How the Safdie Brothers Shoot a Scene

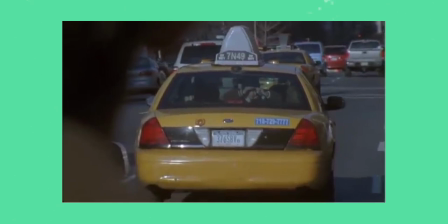Specifically, their colour palettes, with their earlier films like Daddy Long Legs and Heaven Knows What having a very natural look to them, with maybe the odd scene having a splash of colour.
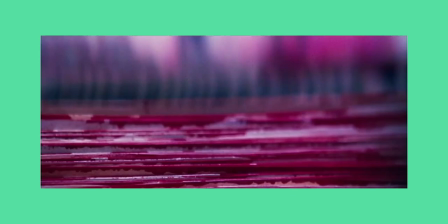Their latter films, such as Good Time or Uncut Gems, are much more colourful and vivid,
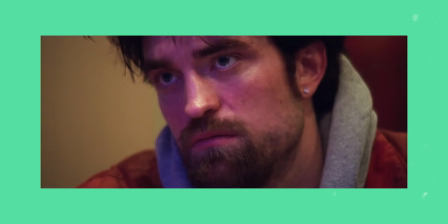and whilst a lot of this is down to the film stock that they used, they also experimented a lot more with colour and lighting in their scenes.
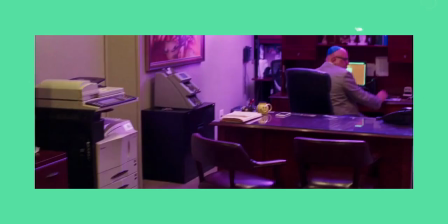Such as, in Good Time, there are many scenes where they have branched out from the natural look, like this scene in the Bell One shop, where they opted for pink, or like in Uncut Gems,
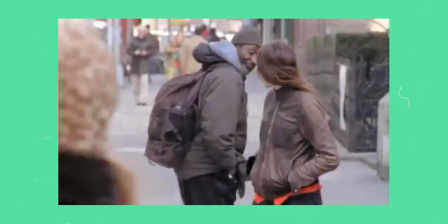where they have reinforced the natural occurring light, but elevated the colours in post-production, so that the answers muted as they were in their earlier films.
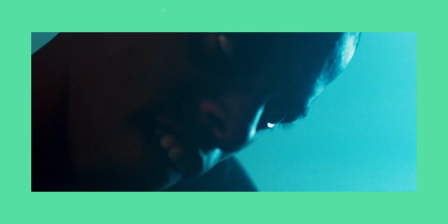Part of why their films are so intense to watch is the fact that you don't have a lot of breathing room when watching.
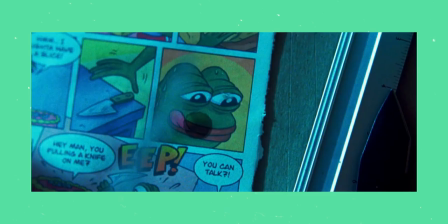Since the majority of their films are shot in close-ups, you're forced to look at what they want to show you. Your eye doesn't have a lot of room to wonder.
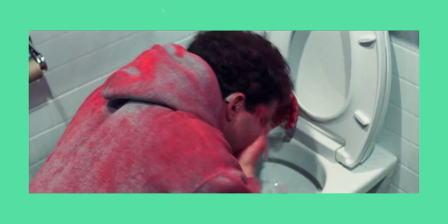They've managed to create a very overwhelming atmosphere within their films, and this is pretty much all down to their love of close-ups.
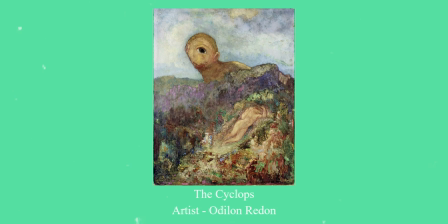Symbolism plays a huge part in any type of creative work, but you can really express yourself when it comes to film.
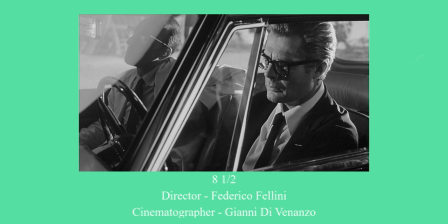Frames within frames are a technique used by cinematographers to create depth in the image,
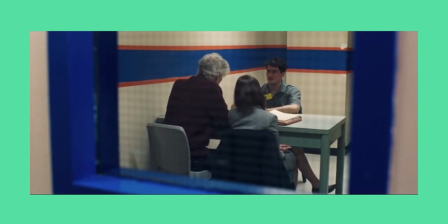but it also helps convey a certain feeling, like this shot from Good Time where we are looking at Nick talking to his counsellor through the window, separating us from him. It is a point in the film where he is trapped both figuratively and literally. By creating a frame within a frame, this allows the directors to isolate the audience from the characters.
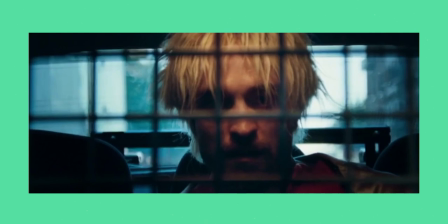They also use this technique later on in the film, once Connie is arrested and in the back of a police car.
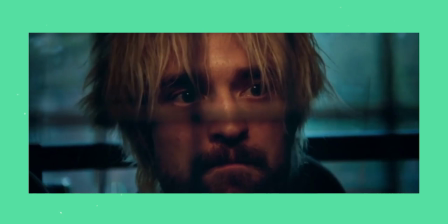They separate us from him by using bars showing that this is the end of the road for him But they stay on this
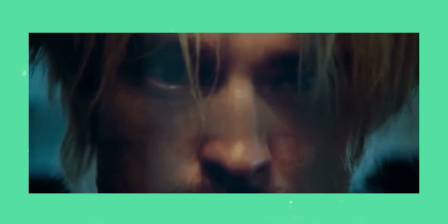shot slowly zooming into his face until the bars are no more and he is left staring straight at us
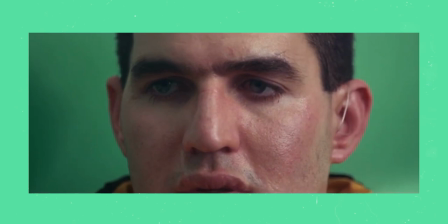Until they match on to Nick where it is the start of a long road for him
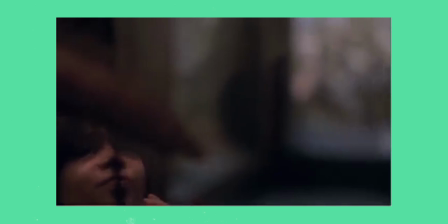With bigger budgets comes better cameras, but more importantly better film Whilst I can't find the specific film that they used on Danny Longlegs I can tell you
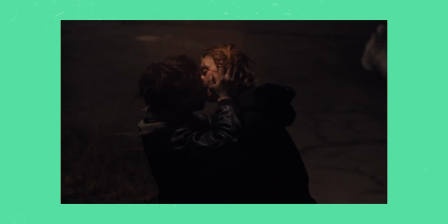that they shot it on the Ariflex 416 a 16 millimeter camera but they printed it in 35 for distribution.
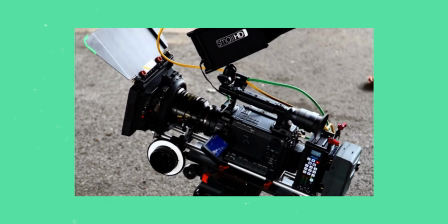However, Heaven Knows What is their only film that they shot on digital. They used the Sony F3 which boasts a Super 35 sensor with 10-bit 422 output, ideal for shooting on a budget.
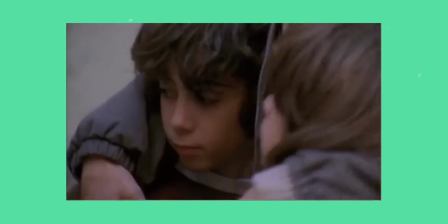When it comes to lenses, like most directors, it varies from film to film, depending on the genre and type of look that they hope to achieve.
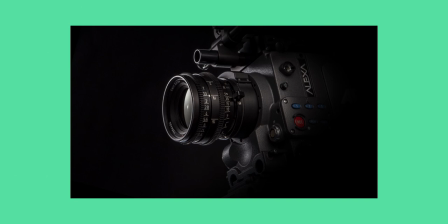Whilst I can't find the specific ones that they used on their earlier films, I can tell you that they used Panavision C series on Uncut Gems, as well as the Zeiss Super Speed on Good Time.
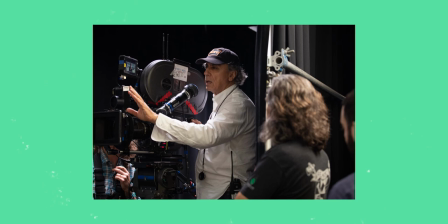In an article about Uncut Gems, the cinematographer Darius Congee said that the normal lens was a 75mm anamorphic,
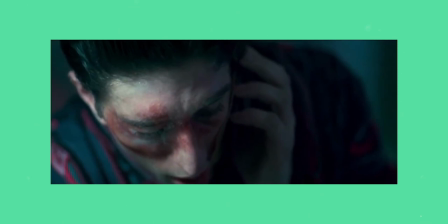but they loved using a 350mm, as well as several very long zooms, whilst Good Time was shot on spherical, creating a very different look and ultimately different feeling.
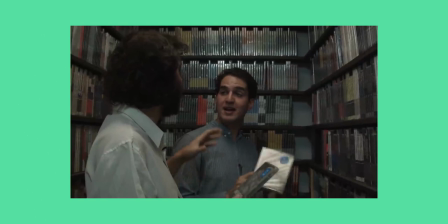The Safty Brothers are a couple of the most exciting new directors in Hollywood, and over the past few years have really proven to everyone what they can achieve and it's incredible.
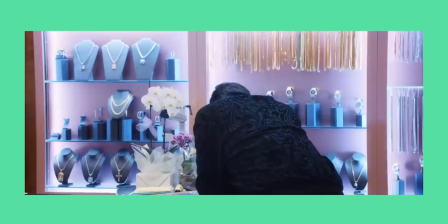I hope you enjoyed this breakdown of how Josh and Benny's safety shooter scene. If there are any other directors that you would like to see analysed, please leave a comment down below.
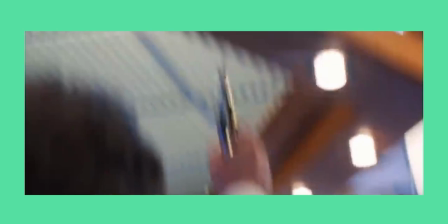Thank you for watching.